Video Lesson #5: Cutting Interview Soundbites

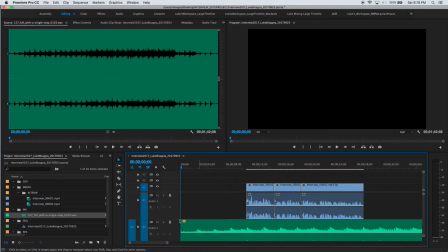753s
Hit the home key to go back home, and you can see I've got my music placed in the timeline now. So I'm going to play through and listen to the music intro, and then the subject come in speaking.
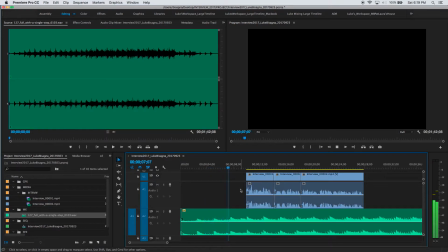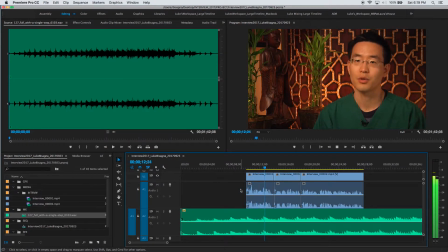776s Simply, acupuncture is a natural.
Okay, so when he starts speaking, the music is too strong. And actually in the beginning here, it's a little too soft. So I'm gonna have to do some keyframing to fix this situation. So what I wanna do is have the music dip down right before he begins
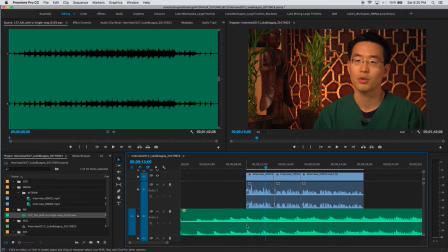794s
speaking so that it smoothly dips under as he starts to speak. So I'm gonna use some keyframes to accomplish that. So about 1.5 seconds before he starts speaking, I'm gonna place a keyframe, grabbing my pen tool with the P key and placing a keyframe here.
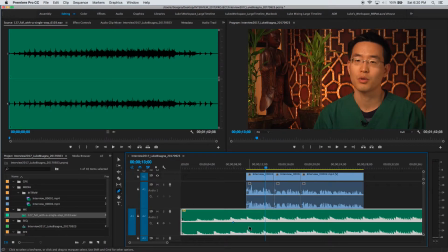811s
And then about the same amount of time after he begins speaking, 1.5 seconds, I'm gonna place another keyframe, and I'm gonna pull that one down to about, I don't know, -15 or so. Let's try that and see if that works. Play through.
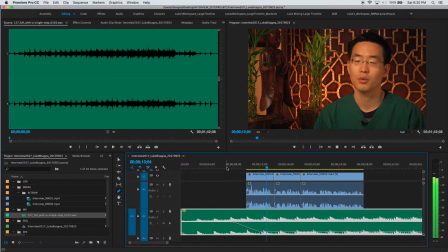833s Simply, acupuncture is a natural method.
Nice. Dips down rather smoothly there. But at the beginning, it's still a little bit soft.
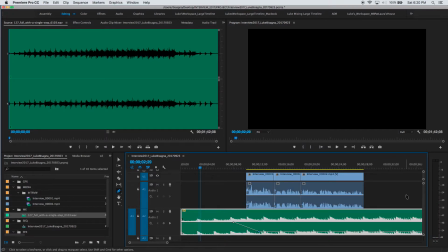845s
You can see it's peaking at around -18. So I'm going to bring that up a little bit. I'm going to place a keyframe right about here, about 1 second, 1.5 seconds before my dip starts, and raise it up 2 or 3 dB.
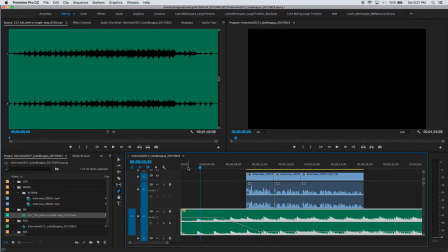862s
So we get some more strength on the beginning here on those nice little pulses. Play through now and listen to the whole thing.
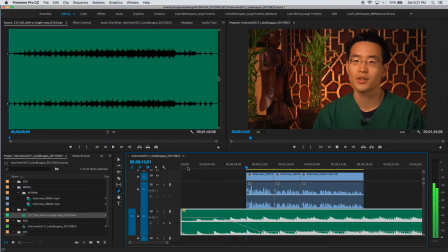878s
Starts to dip.
Simply, acupuncture is a natural.
Nice. And you can hear my interview subject's voice sort of takes over the music.
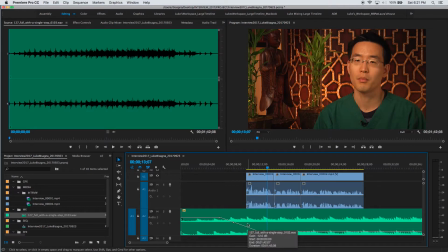891s
As it's dipping, he comes in, and it's almost like he's causing that to happen just by speaking. And that's the kind of effect you want, because that is almost imperceptible to the viewer.
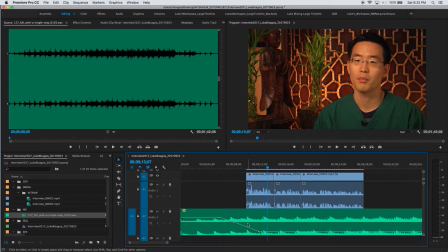905s
Instead of their attention being drawn to the music, it shifts without them really even realizing it to the interview subject. And that's the dynamic you want to try and achieve with this music dip at the beginning. Okay, so now what I want to do is go to the end of his soundbite where he finishes speaking,
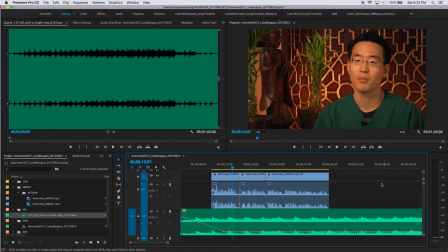924s
and I want to ramp the music up as he finishes speaking in preparation for my next little montage, which will serve as a transitionary interlude into his second soundbite.
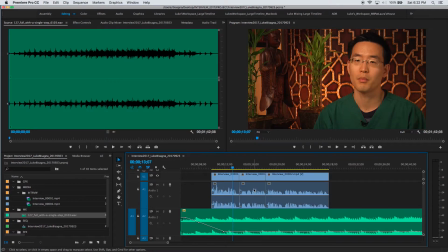937s
Now, I notice here, looking at the waveform, that these two pieces that I tacked on after the first part of the soundbite are a little bit weaker. You can see that their waveform is a little bit lower, so I'm going to raise them by just a couple dB here,
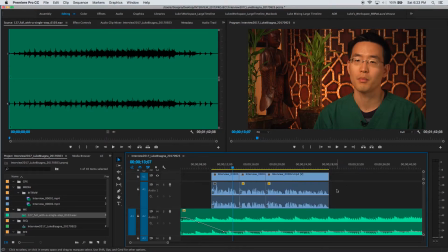952s
using gain once again, making that waveform a little bit stronger so that it's a little more balanced with the first part of the soundbite. And now, if we listen to him finishing his thought, you can see where it would be appropriate to ramp the music up and improve your immune system to make you feel better overall.
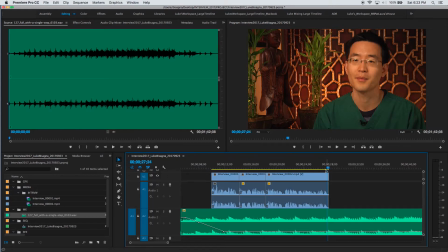971s
Okay, so we're going to go with the same method here, about 1.5 seconds before he finishes speaking. So right around here, I'm going to place a keyframe and then ramp it up so that about 1.5 seconds,
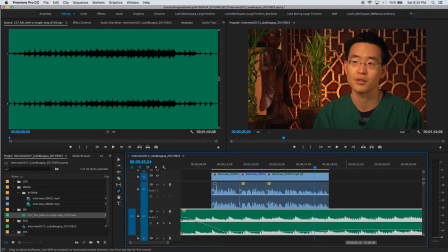987s
second and a half after he finishes speaking, we're back right around 0 there. Now let's play through and listen to that.
And improve your immune system to make you feel better overall.